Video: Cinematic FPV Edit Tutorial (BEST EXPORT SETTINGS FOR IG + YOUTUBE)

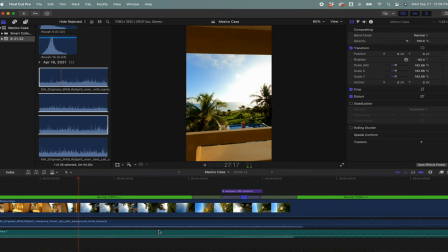(8:08)
But then coming down,
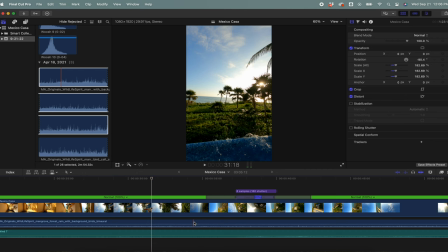(8:11)
boom, I'll add the splash later, but now is the time where I can kind of fade this away. So I'm actually just gonna go to here, fade this away, and start adding ocean sounds because I'm getting closer to the ocean.
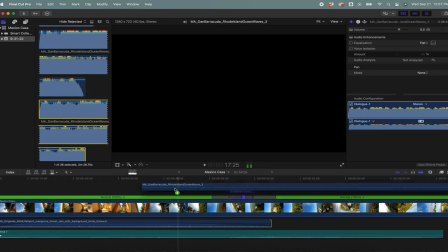(8:25)
So I got Rhode Island waves. This one sounds like the ocean is a little bit further away, so that's why I'm going with it.
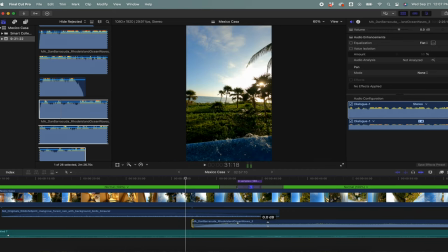(8:33)
But it's super loud, so I'm gonna wanna bring that down a ton. Ocean, probably be able to hear it from like here.
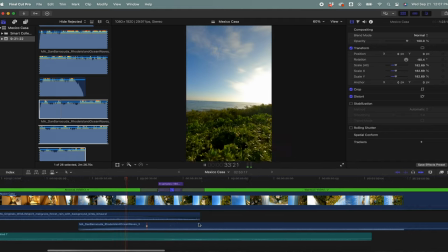(8:41)
So I'll feather that in. Gets close to the ocean and immediately starts getting further away from the ocean.
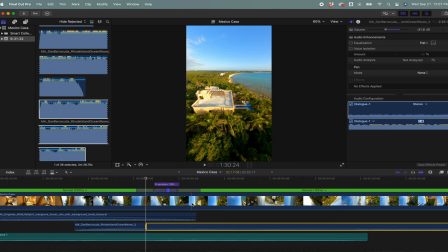(8:50)
That's like the furthest away point from the ocean there. So I'm gonna take this down,
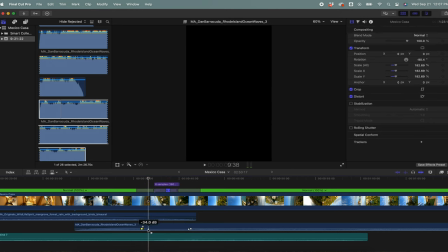(8:57)
feather it in, and honestly, a lot of the stuff now is just kind of playing with levels, making sure everything's good, and yeah, just messing with things and watching it over and over and over again and just kind of messing with the levels.
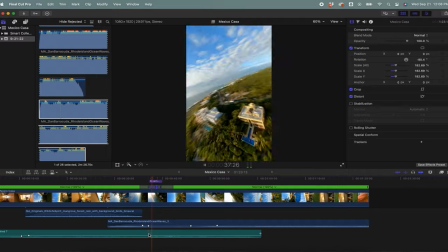Okay, so after I'm done with the base layer of ambiance, now I'm gonna get into sound effects.
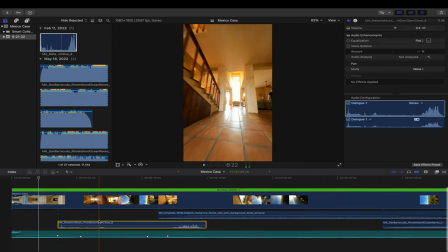(9:21)
So the first one is gonna be the door open. This is just one that I got from Motion Array. So boom, that's like the second that he opens the door.
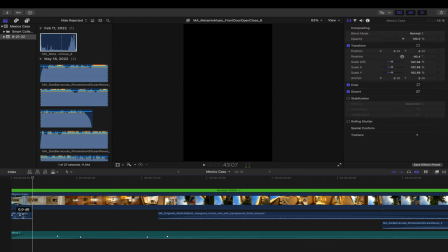(9:29)
So I'm gonna add this in right there. I'm gonna make it pretty quiet just because it is far away. And then it's time for the whooshes. So I got like tons of whooshes here.
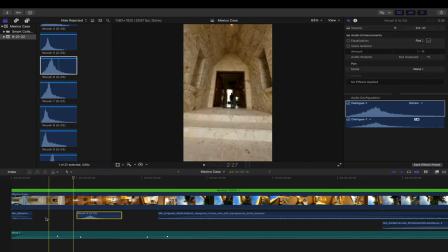(9:39)
So this is a nice long and slow one that I'm gonna use for this front door, like going through the front door.
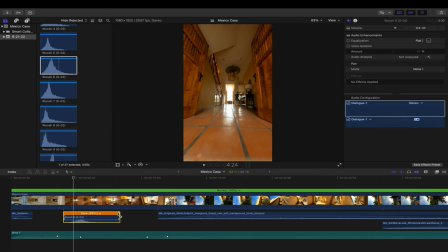(9:44)
I'm actually gonna slow this down a little bit, just like that.
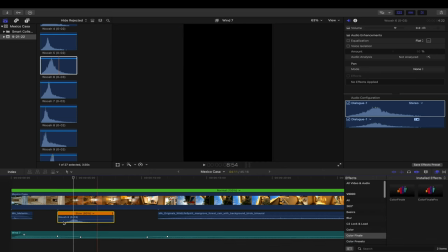(9:48)
And then what I'm gonna do is actually add a low pass filter because it's not this noticeable of a whoosh.
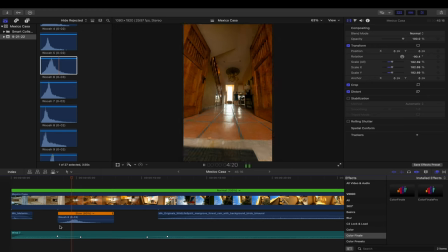(9:54)
So I just want it to be kind of like in the background. See how that's like a little much?
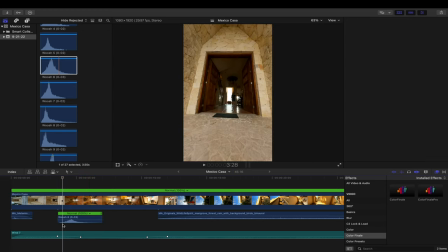(10:00)
And I think it's actually too slow.
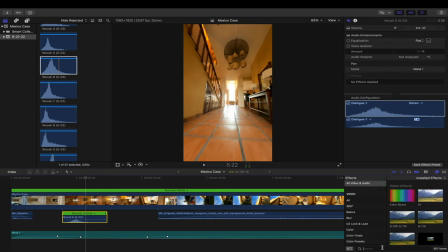(10:02)
So I'm gonna come here, video effects, and I'm just going to add a low pass. That's much better, and I'm actually gonna lower it even more. So now I'm just gonna go through, sound design this whole clip, and I'll talk to you when I'm done.
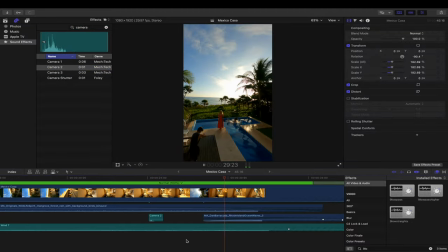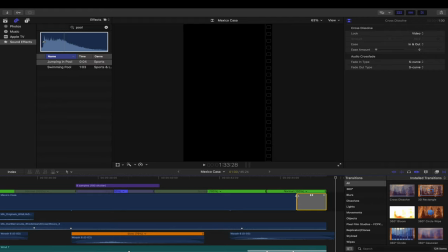(10:27)
Okay, so we're pretty much all sound designed up. Now I'm just gonna add a little fade at the end right here, just to kind of end things. And then next up is actually color corrections.
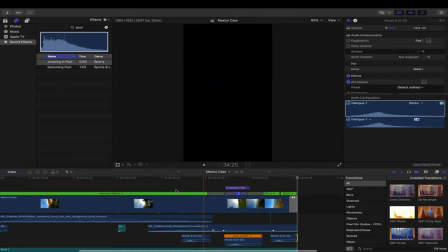(10:38)
Now I use Color Finale for all my color corrections, but Final Cut's built-in color correcting tool is actually super solid. Before I mess with exposure, I'm actually gonna add a LUT, which is basically just a preset color profile that you add to your footage.
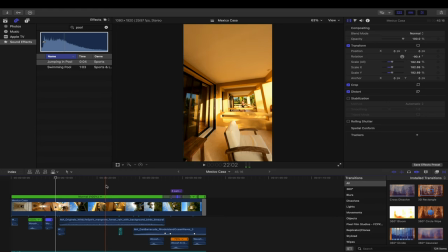(10:53)
And again, Motion Array is a great place to get LUTs from. So I'm gonna take a frame that kind of represents the whole shot pretty well.
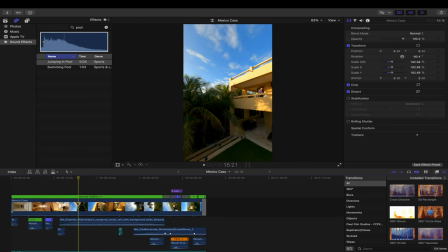(11:03)
I think like right around here, I have like most of the colors that are in the shot right here. So I'm going to apply this LUT with Color Finale, but if you don't have Color Finale, there's a lot of free plugins that you can apply LUTs with, like LUT Utility. So I'm gonna come in here, Color Finale Pro, and just add this LUT in.
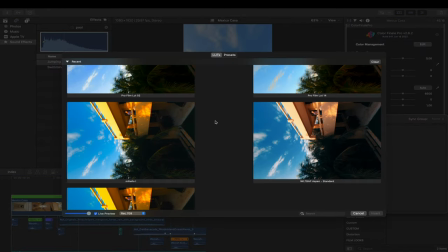(11:21)
I downloaded this pack from Motion Array called Pro Film LUTs, and a lot of them look super, super nice.
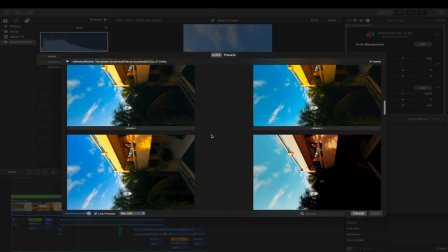(11:28)
There's a lot of different looks you can get, and these are some LUTs that I also have preset on here.
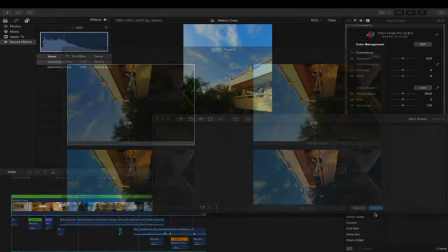(11:34)
This LUT here, which is just Pro Film LUT 2, I really like. So I'm gonna go ahead and apply that.
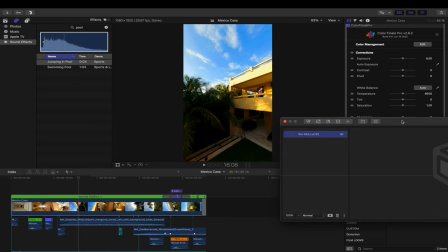(11:40)
And you can kind of toggle, at least with Color Finale, you can toggle what it looks like with and without. And it kind of just like brings a little bit more contrast. And I really, really like that look. So I'm gonna go like that. And sometimes I'll mess with the colors as well in Color Finale.
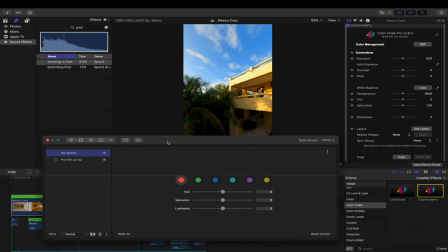(12:00)
Like for example, obviously Color Finale is not required for this, but if I wanted to make the blues a little bit more purple or more like orange and teal Sam Coldery, I could always do that. So I'm going to delete that for now, but I really like that.